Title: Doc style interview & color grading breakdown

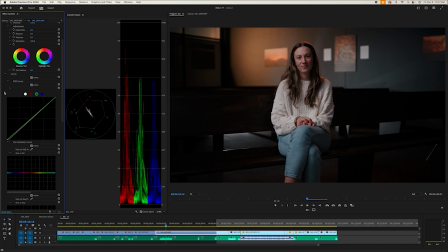8:08 So next what I want to do is actually, honestly, kind of really like that. I'm going to add a skin layer, and I put my skin layer on the top, and it's just Lumetri. So now what I want to do is I go to my opacity.
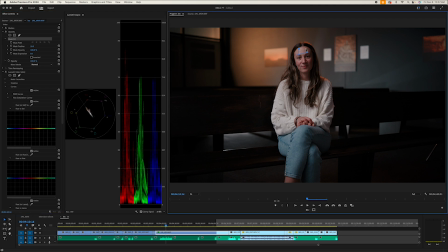8:23 I'm going to select her skin, and I feel like girls are usually a little bit harder to correct the skin tone,
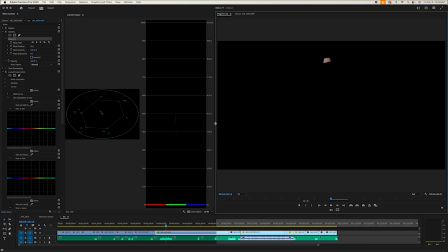8:32 only because they wear makeup, and sometimes I feel like the makeup messes up the skin tone.
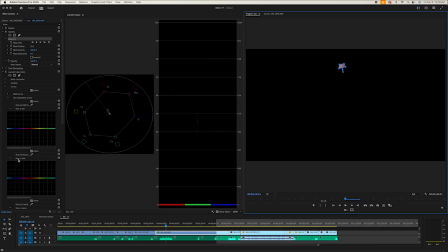8:37 So, all right, so we're gonna go to hue versus hue, and I'm gonna select this. I'm gonna select her skin, and I am noticing already, right, it's too magenta. It's shifting in the magenta area there. So what I wanna do is, just for the sake of this video, I'm gonna bring that way down.
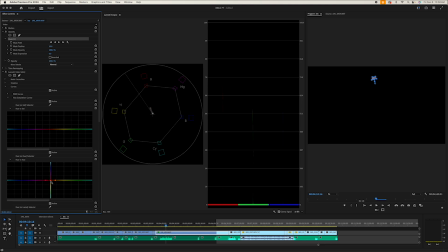8:55 And I'm going to bring this down towards the green, and you'll see it come down into that skin line there, right? And I try not to go like in the middle of the skin line. I try to keep it almost like laying right on the skin line. That's just the way I've been doing it. I'm not sure if it's correct.
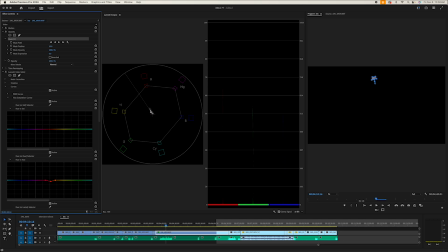9:13 But what I find is that leaning a little bit more towards the original color that it was shot at, it feels just a little bit more natural. So I'm just going to do that, and I'm not shooting for Hollywood here, so I feel like we're okay. All right, so now I want to show you guys something, and it's going to amaze you.
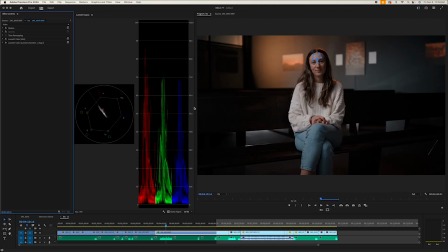9:30 So now if I come back here, let's get rid of that opacity.
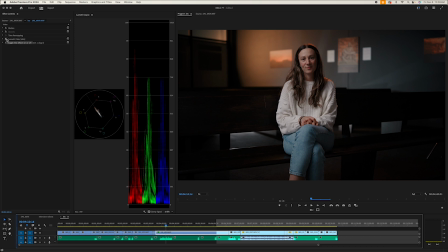9:38 Okay, so now if I turn my skin on and off, look at the skin, look at her forehead, off, on, off, on. Look at her whole face, even her neck, even her hands, her leg, everything, right? It's making the skin more natural. This is the original Sony color.
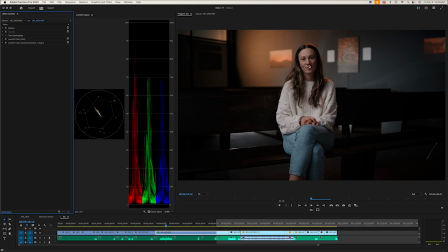9:57 this is going to, honestly, looks more like an Ari at this point, or a Venice. It has that really nice skin tone when you start correcting the skin. Now, it is a Sony FX9, so the skin is already really good. But I find with aperture lighting, sometimes it hues more magenta, and then the diffusion you add in front of it,
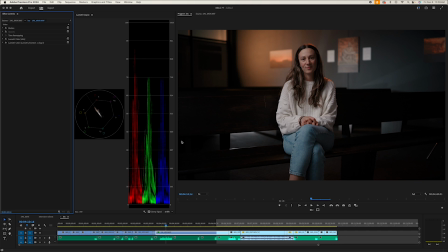10:17 you know, bouncing off the pews and the ceilings and everything, it's going to add different hues, and you just need to clean it up. It's also going to clean up this and make it look more natural as well. Let's see that. Let's look at the sun in the back there. Not so much, which tells me maybe that's not even like a skin color,
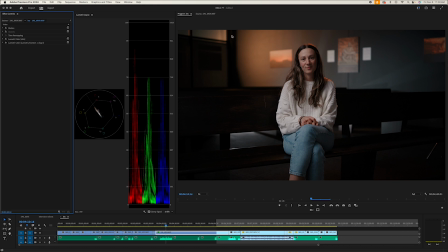10:33 which usually when you add that color into the scene, it's usually competing with the skin, but we'll see that in a minute. Okay, so now I'm actually really liking this. I might just, let's see if I bring up, let's just see what happens if I bring up the shadows.
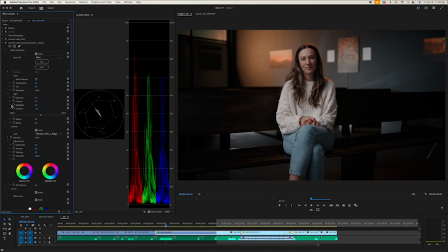10:51 I don't mind that. I'm going to bring up the shadows. I'm going to bring down, I'm going to see what the highlights do in my, I'm actually going to get rid of, how do I get rid of the vector? I'm going to get rid of the vector so I can see, okay, that's much better there.
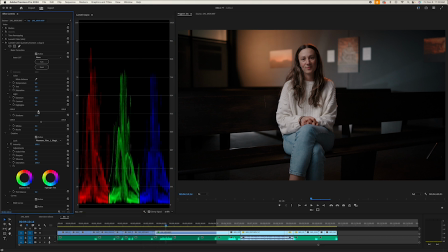11:07 Okay, so now I'm going to bring the highlights down just a little bit, just to soften. I just want to soften the skin. And all these highlights, I want to soften them just a little bit. And if you notice, this isn't overexposed, right? We're fine with our highlights.
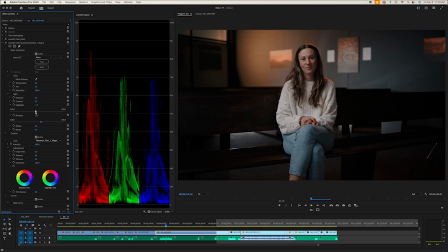11:23 But if I bring this down, look how much softer and nicer she starts to look, right? And I can bring the shadows up a little bit. And if I want to, I can add a little bit of contrast back. Now the contrast will add a little bit of harshness to the image, back into the image.
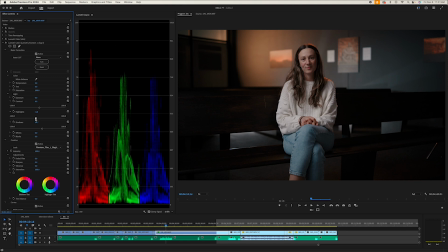11:40 But that's okay. So I'm liking the way that is looking. And now, I dig that. I like it. So we're going to stick with, actually, hang on. I'm going to go to my temperature. I can't believe I missed that part.
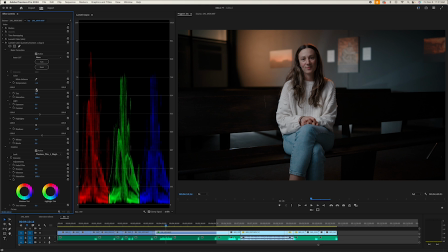11:58 It's not bad for temp. Maybe we stick around here. And I'm going to show you guys why in a minute. I've been doing this recently where I can add more blue with my temperature slider. Everything seems to be wanting to go to 6.6. I don't like that number.
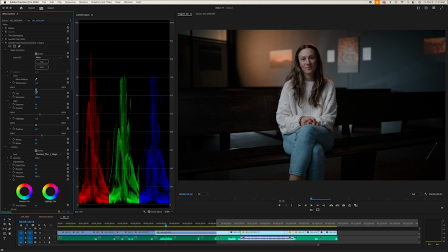12:19 Let's keep it at 6. All right. All right. So now I'm going to add this here, which is my color bump and shift. And now when I'm bumping colors and shifting colors, I always put it below.
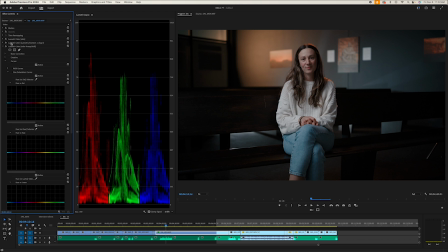12:32 And the reason is when I put it above my main color here, and the skin always goes above too, right? This goes the first thing is you want to correct the skin. But when I put the color shift or bump above the main correction here,
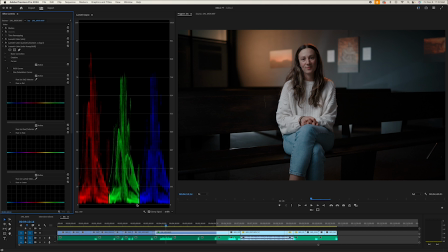12:49 I start to notice that it just crushes without going below 0. But I can see if it's going to go below 0 in some of these shadows here, and you'll see in a second here. Okay, so hue versus saturation. So I want to bump her skin tone a little bit because it's looking a little bit flat.
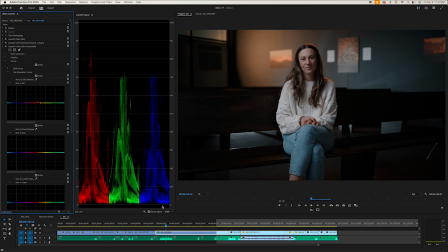13:07 So now I'm looking, as I bump this, I'm looking down here and I'm going to see how far it's going to go, right? So I'm bumping, and I'm seeing it a little, I'm just going to bump it way up and just see what happens, right? So obviously that doesn't look good. But first what I'm looking at is my shadows.
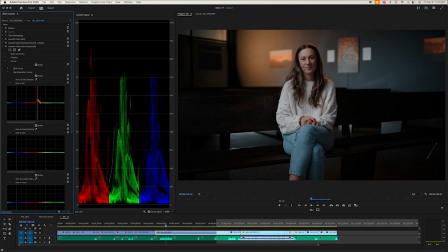13:26 I don't want to crush my shadows too much. A little bit under is okay. A little bit under is okay. So I feel like that right around, I don't want to go too far. I've been accused of going too far in the past. So let's leave it there.
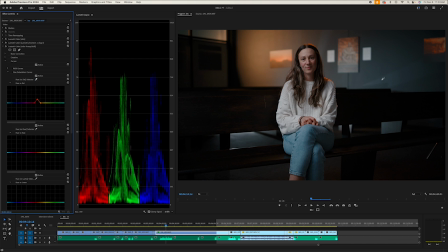13:41 I feel like that looks great. And now I'm going to grab this blue, specifically the streak. That was a happy accident. And I'm going to bring it up, see what happens. Now I'm looking at this, I'm looking at my shadows in the reds. I don't want to crush them too much. And I look at those first.
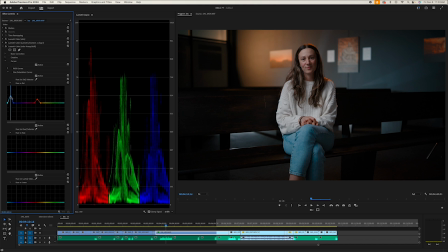13:58 And then I look at the actual shot later. All right, so that's okay. And I mean, look at that. Look at how much nicer that looks. So I'm gonna bump this off. Oh my goodness, look at that. Dang, that looks great. This to me almost looks like a log image when after I take the color out.
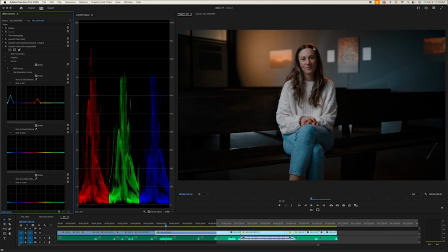14:17 Now the hair there is a little bit harsh, right? But I mean, it is what it is. Again, I did notice this during the shoot, but I don't want to be breaking the chain of the story.
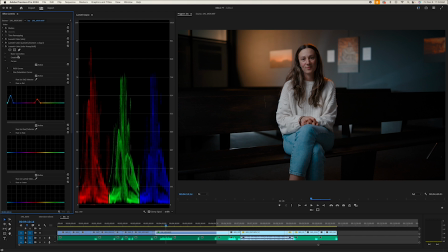14:30 This was a very emotional interview. I figure, you know what? Let's just keep it going. I'm just going to go with that dramatic hair light and we're okay with it. Now what I want to do is I want to look for any other hues that maybe I could bump. I'm not seeing much. I'm not seeing much here. Usually I look for a green.
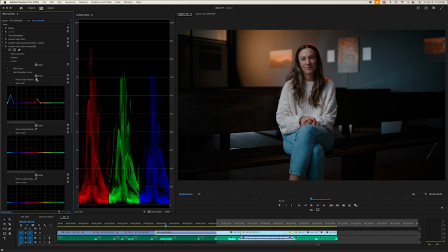14:48 I don't see anything. Maybe what I can do is, let's just see what happens if I select this here. Okay, so it's the same, so or pretty close to it. So maybe what I can do is I'm just gonna bump the skin a tiny bit more.
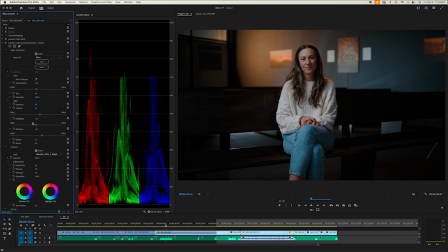15:05 And I'm feeling like I want to come here and bring the highlights down a little, even a little bit more. You know what I'm gonna do? I'm gonna get the highlights all the way back up, which actually doesn't look so bad. And I'm gonna bring the whites down and see if that does anything different for me.
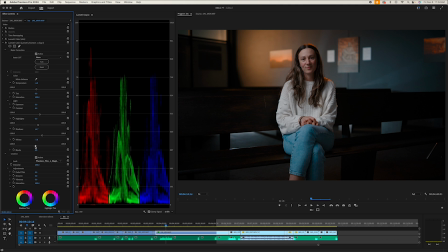15:21 I feel like the whites maybe leave a little bit more of that contrast in there. So let's see. The whites versus the highlights. Let's see. You know, I'm going to go with the whites. I feel like the whites are a little
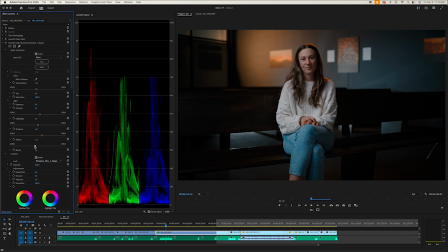15:38 bit more even and are leaving a little bit more contrast in there for this specific scenario. So I feel like this looks really, really good. I'm happy with that. The skin is correct. So I'm going to show you guys quickly without the skin and without the correction and only the corrected LUT,
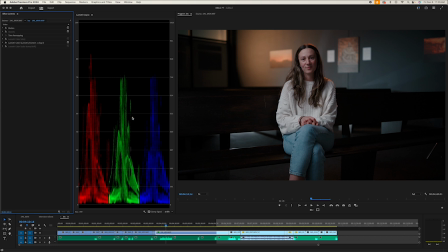15:55 which was, you know, getting those shadows and exposure kind of right and like the color balance pretty good. This is what it looks like. It looks fine, right? But then when you add the skin, ooh, already looking better. And you add that color bump, man, it's really, really coming together.
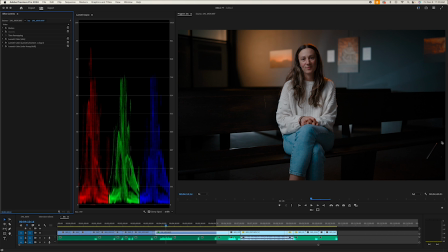16:11 So now what I want to do, I don't think I'm going to show it in this video, but what I'm going to have to do is get rid of this little C-stand leg, which I'm probably just going to maybe get another one of these. Maybe I'll just, you know, get an opacity layer on the image and just shift it, move it over and put it right here.